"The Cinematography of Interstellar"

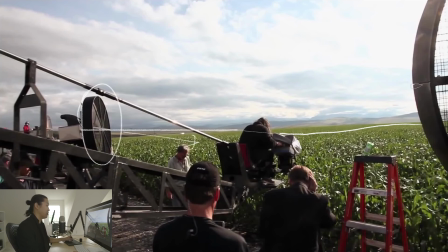(8:12)
We have one of these Richter fans blowing the wind around, another one over here. And he's on a crane, a riding crane. And he's specifically, you can see how the camera is tilted down. Tilting down is how you push the horizon up. You tilt up, the horizon goes down. The basic mechanics of it, but you can see that this is a very, very, very intentional shot. It's like, oh, it's some B-roll of corn.
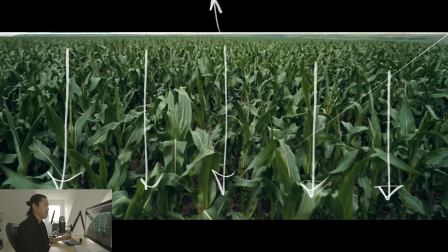(8:30)
Maybe someone else shot that. This corn shot, and every shot that Christopher Nolan does has a reason behind it. Every shot, you know, and it's to shoot it on IMAX is to make every shot, if you took a still from it like this, a beautiful photograph. That was part of the intent with this kind of shoot, or on this film.
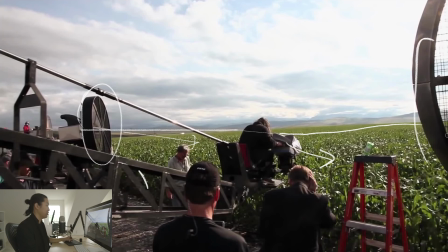(8:49)
A couple people said that in the behind the scenes, that every shot, if you pull the still out of it, there's even another fan over here. Look at that G.I. Joe looking guy. You know, is to make every shot beautiful like that. And there's a lot of intention in that. So most people would spend like 5 seconds shooting a shot of grass. They put a lot of intent in every shot that they do.
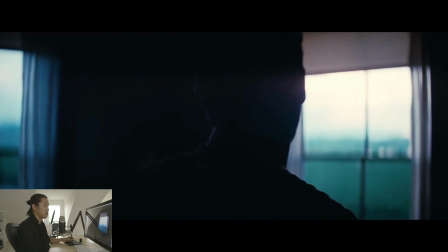(9:06)
It's powerful. This here, and so what happens in this movie, which is interesting, and I honestly, believe it or not, did not notice that they were changing from 16:9 IMAX to 2:35 anamorphic.
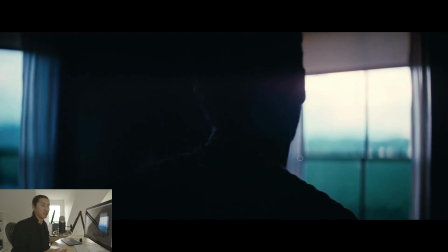(9:21)
Throughout the entire movie, I didn't notice it. You know, so, but that's how I didn't read a ton about this movie. Actually, I don't read anything until after. I just experience it. I try to just experience it as a person. I try not to get too breaking down as like what's happening.
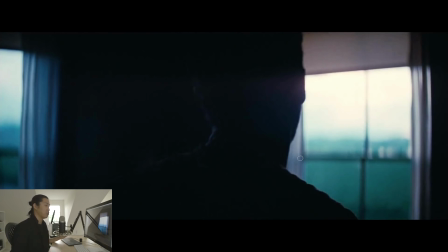(9:37)
I try to just like emotionally react to it. And I was so into this movie that I didn't even see them changing aspect ratio. So we're seeing here that this is clearly 240 or 239 or whatever. But we'll see that in this anamorphic format, the out of circles,
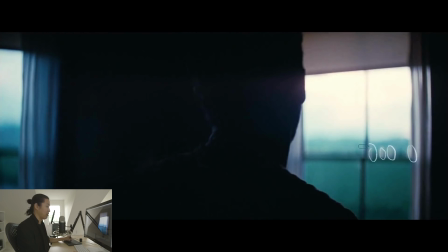(9:53)
the bokeh or bokeh in the background are ovals, because that's what happens with a 2-to-1 squeeze. And they're also very prone to flaring, which is the flaring here. And that gives this an emotional feeling. And to me, in the beginning of the film, and when we're on Earth, when they're in anamorphic like this, it feels unstable to me.
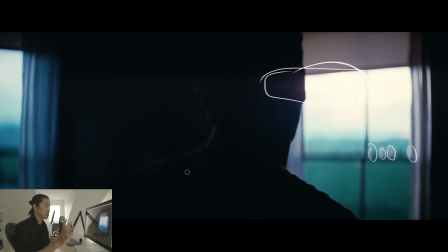(10:10)
It feels very painterly and blurry and dreamlike, and I think that that's intentional.
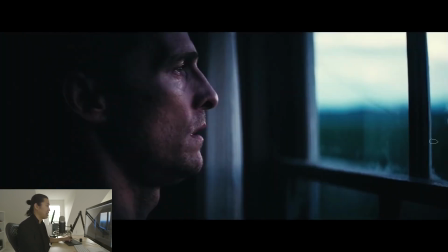(10:16)
I think this gives me kind of like an unsettling feeling, you know, like this is a little bit clearer here, but the extremely shallow depth of field, like to from here to there, which is like a foot is out of focus, 1 foot. Am I right, focus pullers? Is that right? You know, it gives this kind of interesting feeling.
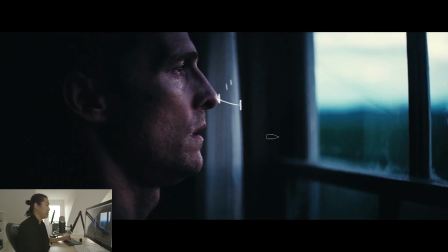(10:36)
I'm trying to communicate that better as we go through this. What is interesting about this to me is that this feels ethereal.
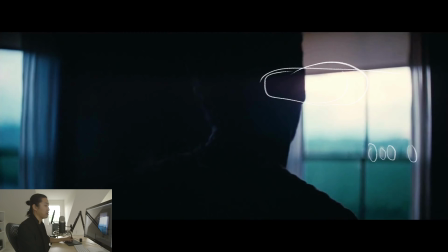(10:43)
It almost doesn't feel like Earth. I mean, it does because it's green on the bottom. You know, it's green down here and it's light up there. So that's very Earth feeling, and it's windows and everything.
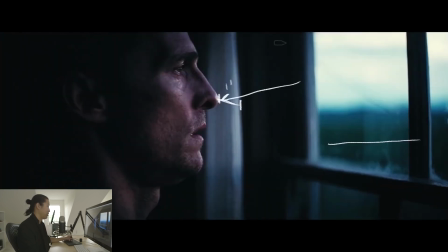(10:52)
But this very purple light here, this pink light, feels somewhat ethereal. I guess it's Earth, obviously, but it kind of sets this up that he is in an interesting kind of like, I would say like dream state or like other world.
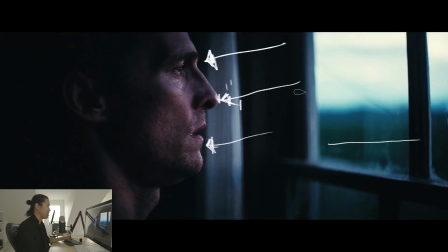(11:07)
The fact that the colors look like this, this is not like a normal color palette for the world. I wouldn't say, like, normally this would be like orange and be like more green. It's a very blue, semi-desaturated look, and I think he's setting that up.
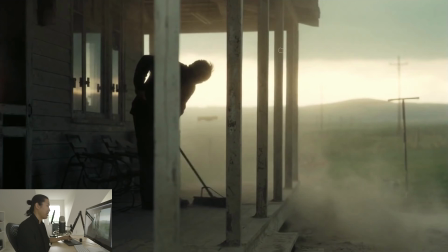(11:22)
So here we are in an IMAX shot, so it goes to like full 16:9. I don't know what it was in the movie theaters. I didn't see it in the theaters. You can hate me all you want, but this IMAX lens, with the bigger format, you can see how incredibly shallow the depth of field is here as these go off into perspective.
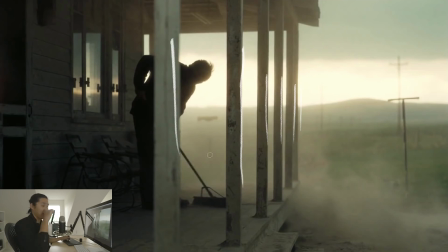(11:39)
How wide this lens probably is. It's still a very wide shot. If you were to shoot this on 35, all this would still be in focus, probably even wide open. And it gives a very beautiful halo and flare around him, or bloom. And the reflection of the sun here. This is a beautiful shot, and it should be beautiful, right?
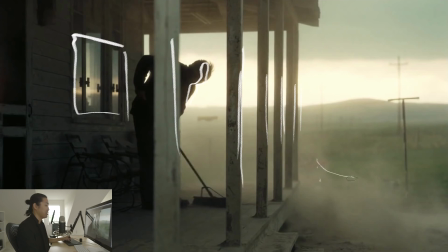(11:57)
It's green and it's a beautiful pasture and farm, but we see all this dust. And this dust brings this level of desaturation and haze. And I won't harp on it too much, but atmospheric perspective from that.